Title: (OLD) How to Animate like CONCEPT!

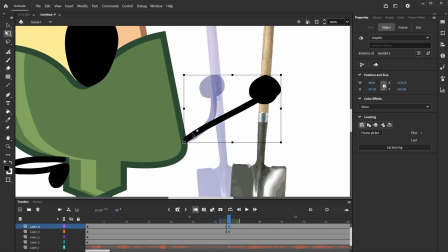(4:05)
Yeah, you make sure that it looks like it could belong there. Something that my friend Gorg actually told me about.
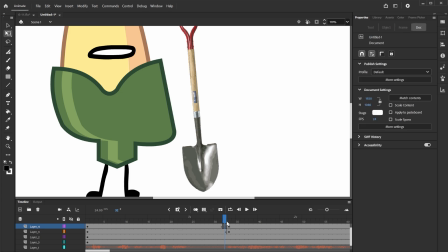(4:14)
It's a really nice way to do smears, okay? These are on the same layer.
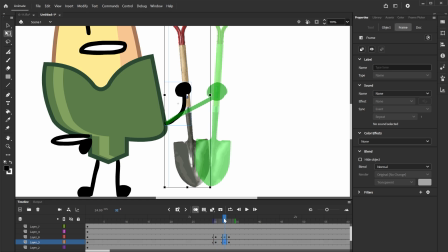(4:19)
These are on the same layer. Put a keyframe here. Keyframe here. Make this a smear.
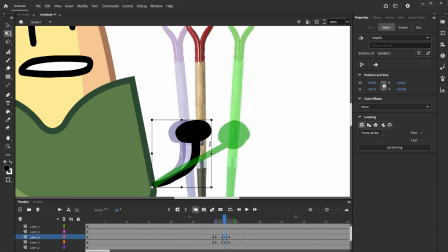(4:28)
The smear is very much so an in-between. It's meant to look very appealing, and it does.
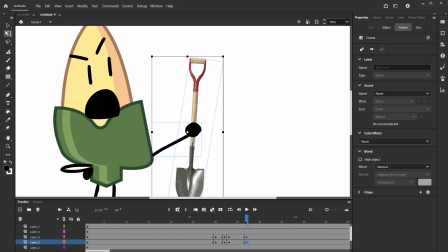(4:34)
Usually. This keyframe around 4 frames after this.
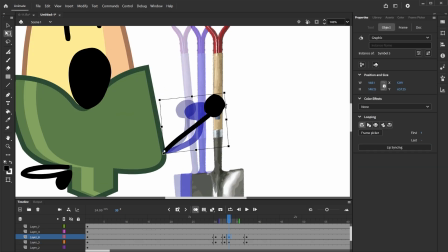(4:41)
Then there. And now it looks like a smear frame.
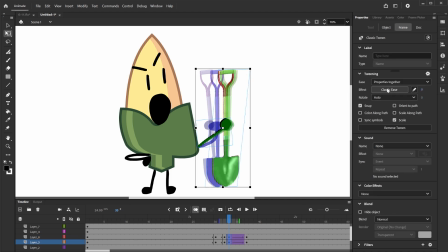(4:46)
And then we're gonna add classic tweens onto here, because I don't usually do frame by frame anymore for concept.
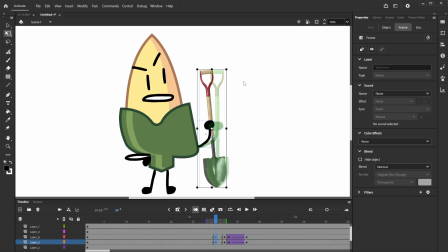(4:51)
So it's a quart ease out, cubic ease in.
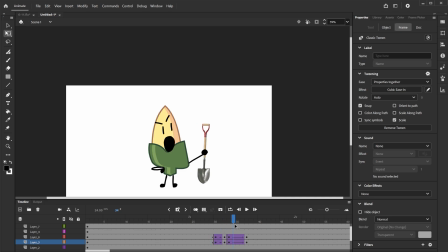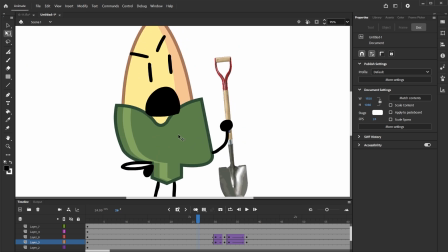(5:02)
It doesn't need to look super polished because concept still is a very simplistic style that doesn't need to follow very many guidelines. This conveys the motion, which is all that you really need. And if it looks good while doing so, then you've hit the mark almost exactly how you need to.
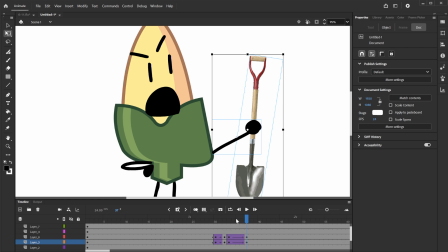(5:21)
At least for this specific style that I'm going for.
Digging nickel.
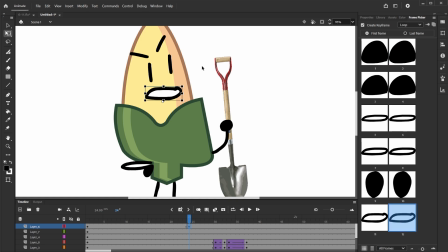(5:32)
Don't forget to, whenever they just like pause, change the frame here to the nearest closed mouth single frame.
Digging nickel.
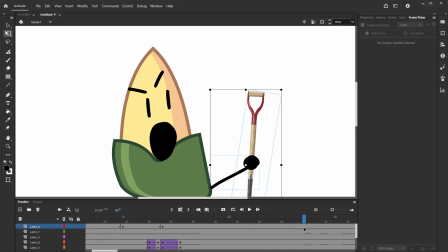(5:47)
Then loop it back over until Ingredients are probably underground. we got the same exact closed mouth.
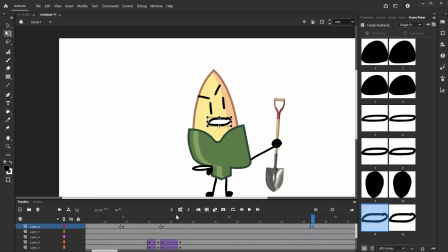(5:55)
Okay, in there.
Ingredients are probably underground.
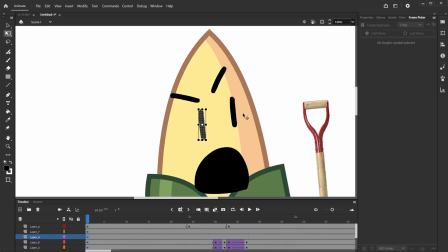(6:01)
Something that I do because I want to have this blink. Okay.
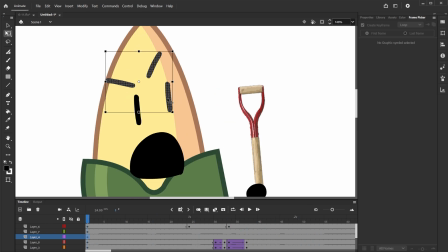(6:05)
So before anything, I am going to separate the eyebrows and the eyes onto separate layers.
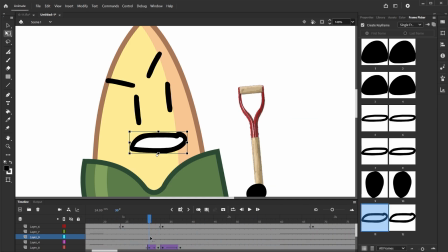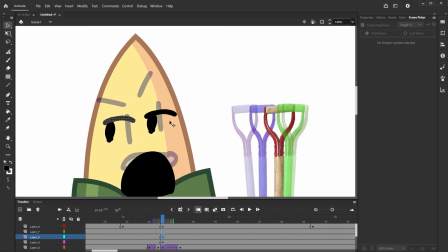(6:16)
Corny's gonna like look over here, like all bored.
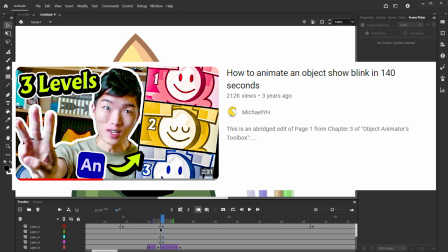(6:20)
So I don't really want to have the bounce blink that Michael does a lot in his stuff.
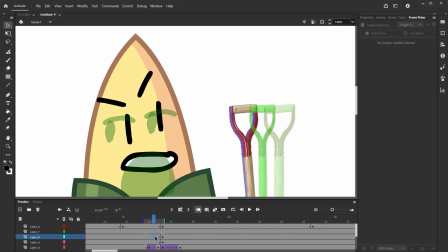(6:26)
I don't really have a need for it to be symbols.
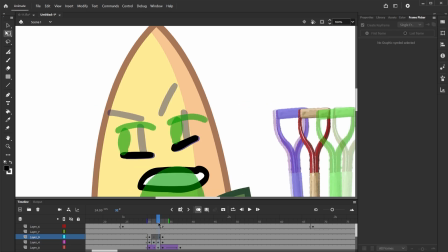(6:31)
So only have 2 frames for the eyes, and it's moving between each key.
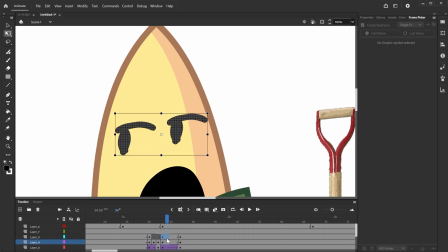(6:36)
And then have about each pose have about 4 frames to breathe.
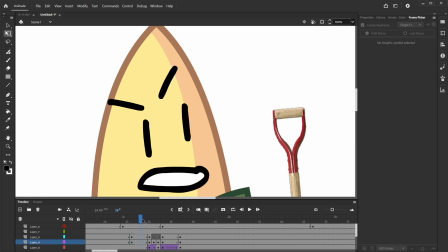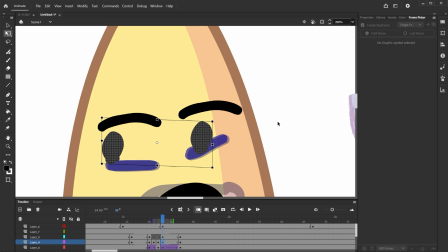(6:49)
And then now we're gonna squish, and we're gonna in between that, so then it looks exactly how we want it to.
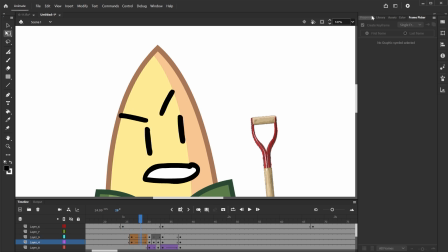(6:58)
Now it doesn't look like anything actually good yet. It will get there.
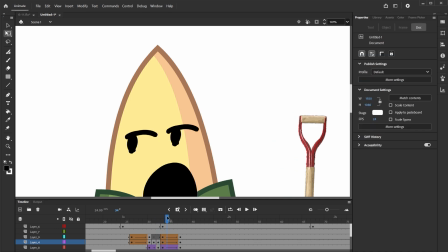(7:03)
So I have cubic out on both of these.
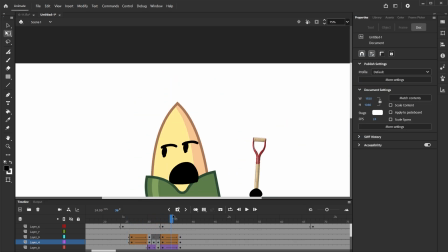(7:12)
See how like little like nice that like is? It's like so relaxed because of how Corny is relaxed in this.
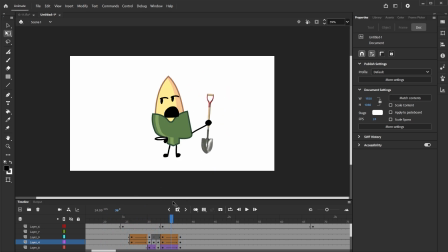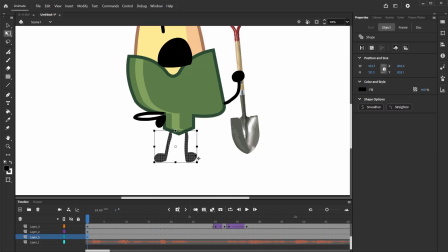(7:25)
You may be wondering, oh Quinn,
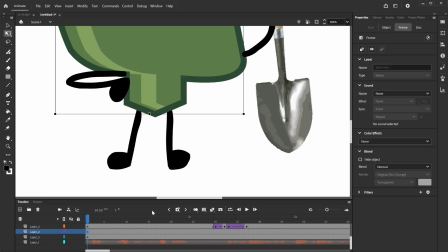(7:27)
why are these legs on a very separate layer than the body or anything else in this entire like shot?
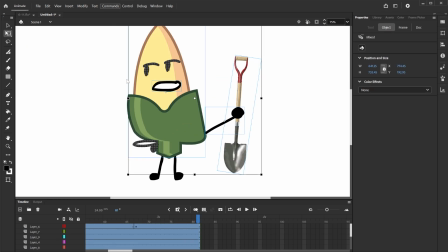(7:35)
That's because an easy way to just be like, guys, here is some stuff that is happening.
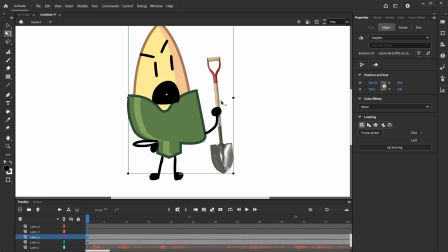(7:42)
Corny is like showing like body language and like movement. Here's an easy way to add movement to your thing.
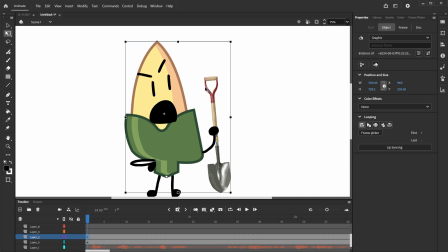(7:50)
If you feel like the character needs to move in the scene, like I feel like Corny should move during the blink to over like here to show that they are looking over there, because if the eyes aren't as enough of an indicator because they're reaching outwards, so the body will move.
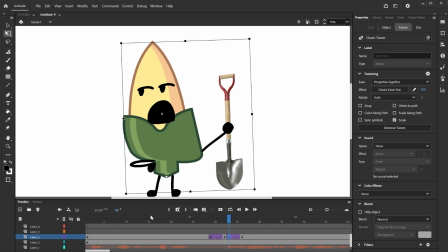(8:09)
I'll explain that command in a minute.